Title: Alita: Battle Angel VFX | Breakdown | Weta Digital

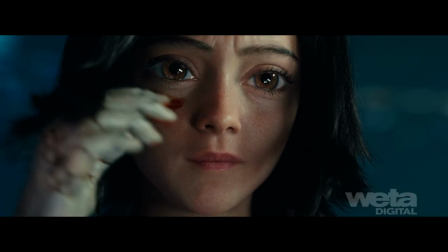Rosa Salazar's performance as Alita is the driving force behind this fully digital human character.
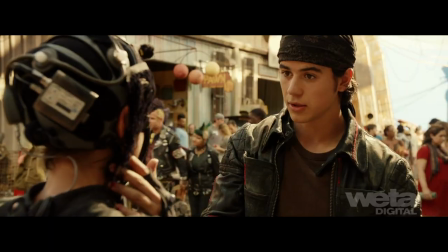Rosa was captured live on set, performing with other actors for nearly all of the 2,400 shots Alita appears in.
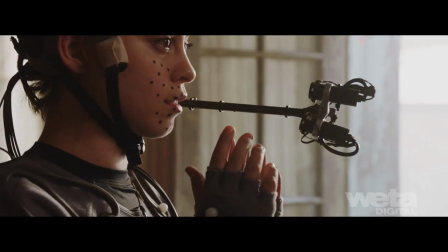A custom capture suit that tracked her breathing was used for body performance, along with a dual camera face rig that provided depth accurate control points.
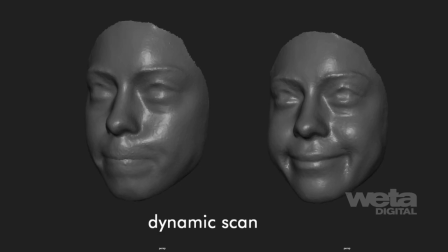Performance data combined with dynamic facial scans gave artists a much more nuanced understanding of how Rosa's face behaved,
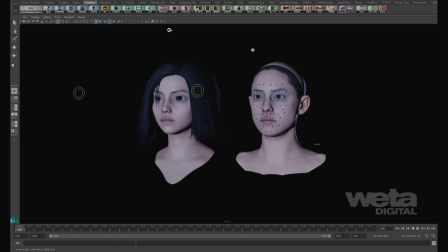allowing them to create a full-resolution Rosa puppet that contained over 2,500 face shapes that animators then retargeted over to Alita.
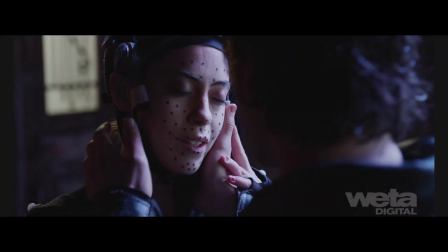This extra validation was particularly valuable in complex close-up shots where micro-movements were essential to sell tactile experiences.
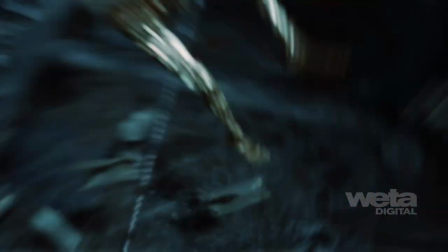Alita's CyberDoll body had over 8,000 digitally handcrafted pieces with more than 800 pieces in the hands alone.
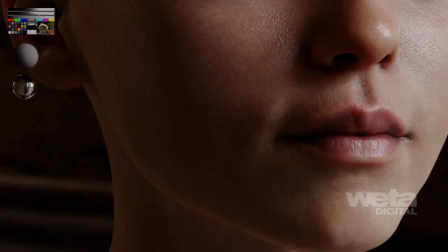We developed a procedural paw, wrinkle, and micro geometry system for extreme close-ups, where we needed more texture resolution in the skin.
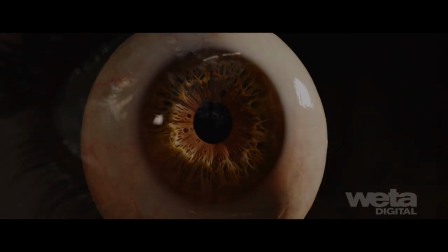Fully geometric eyes were built with simulated iris fibers that could be adjusted dynamically as the camera passes through.
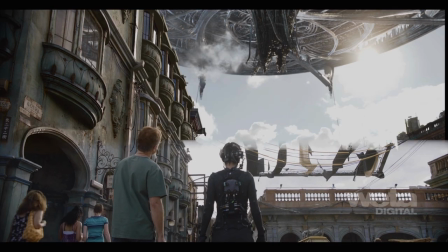The colorful eclectic world of Iron City started with a large Texas backlot, and was extended digitally by creating building clusters with procedurally generated bespoke details.
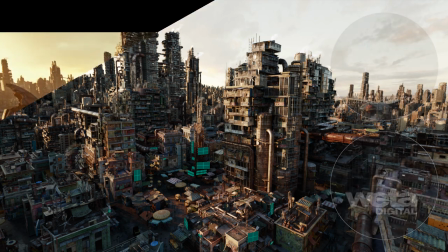Brick maps were used for smoke, dust and dirt, along with eddy simulations in Nuke to add complexity to the broad set extensions and entirely computer-generated districts.
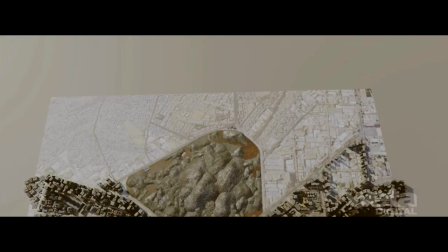Mid-ground and background regions were procedurally generated using open street map data from industrial areas of Nairobi and Panama.
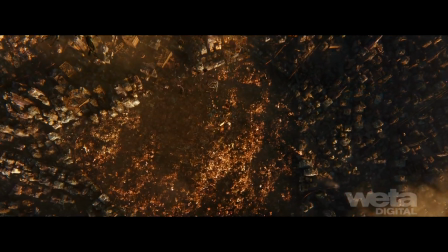We created a physically-based atmosphere model for our in-house renderer that accurately simulated light transport from the sun,
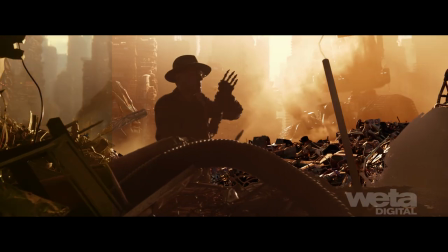incorporating ozone and procedurally generated clouds, and a localized pollution layer.
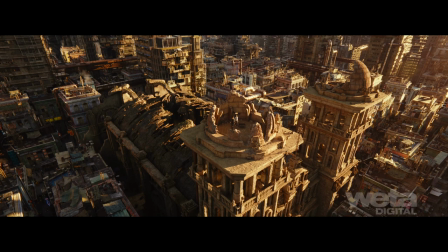Additional weathering and staining was done with deep projections, material IDs, and procedural texture maps.
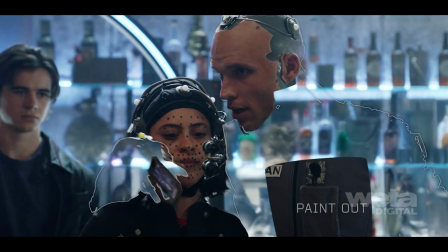The futuristic humans that inhabit Iron City posed their own challenges.
You can see what you're up against.
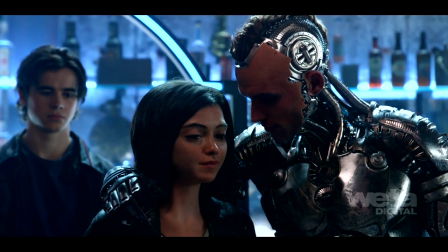Rotor shapes were merged with deep data to marry digital or partly digital characters with real actors.
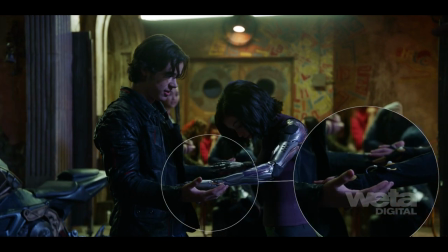Stereo disparity between the plate and CG was often warped, so deep projection techniques were used to blend the two for accurate contact points.
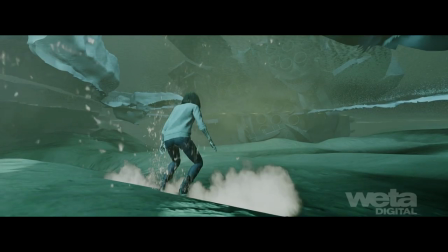The crashed warship environment utilized a single, physically-based lighting rig for both above and below water.
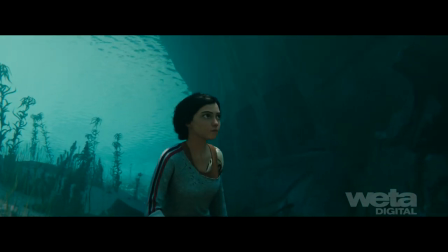We also made significant improvements to our water rendering approach, allowing us to render everything in a single,
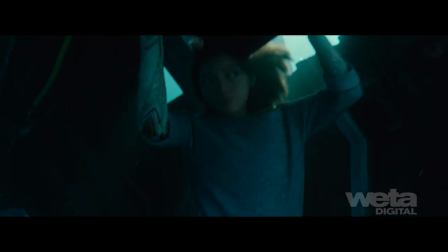physically plausible frame including accurately modelled scattering, attenuation and caustics.
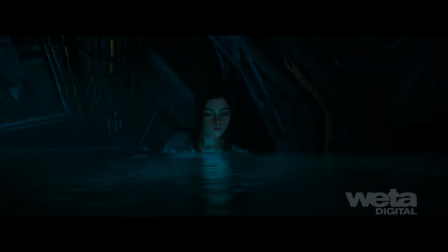We also developed a new dynamics framework which allowed us to calculate water, hair and cloth in a single coupled simulation.
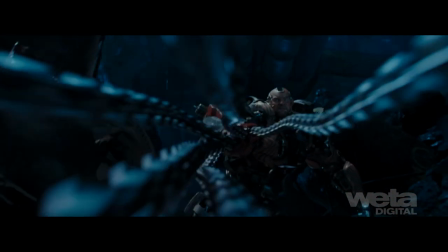Cinematography also played a key role in the style of the film.
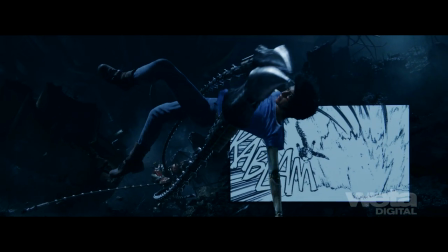For Underworld we directly matched key beats and poses from the iconic manga source material which required a hyper-real approach to camera.
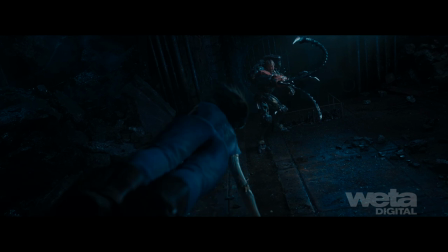We developed various speed tools to allow animators to fine-tune the stylized action on top
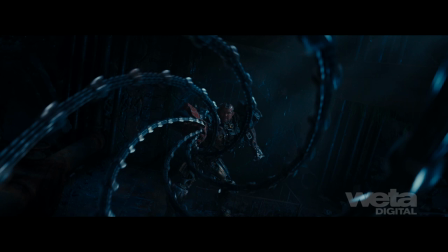of the performance capture in extreme slow motion while simulation artists were able to work in real time.
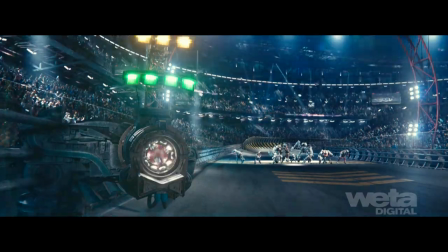This approach carried through to the high octane motorball sequence which was primarily CG.
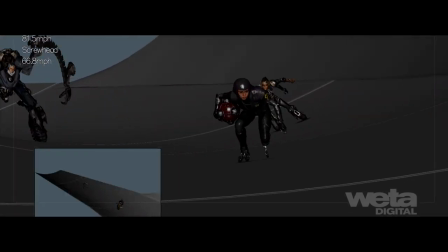We started choreographing the cameras to mirror Formula One using multiple views ranging from POV, dynamic spider cams and embedded lock-offs.
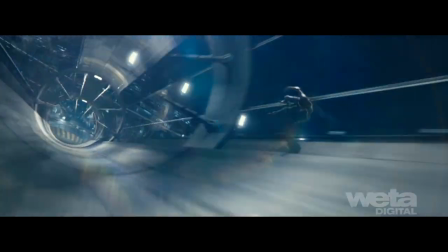We then leveraged the freedom of the virtual camera to add more dynamic accelerated moves to match the energy of the animation.
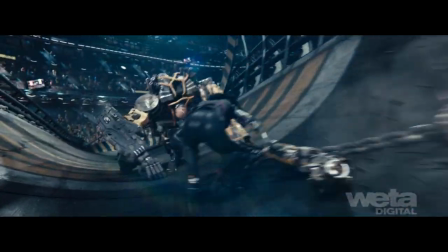The action was accentuated by vibrant lighting cues and the pulsing power of a packed nighttime stadium crowd witnessing a dramatic showdown.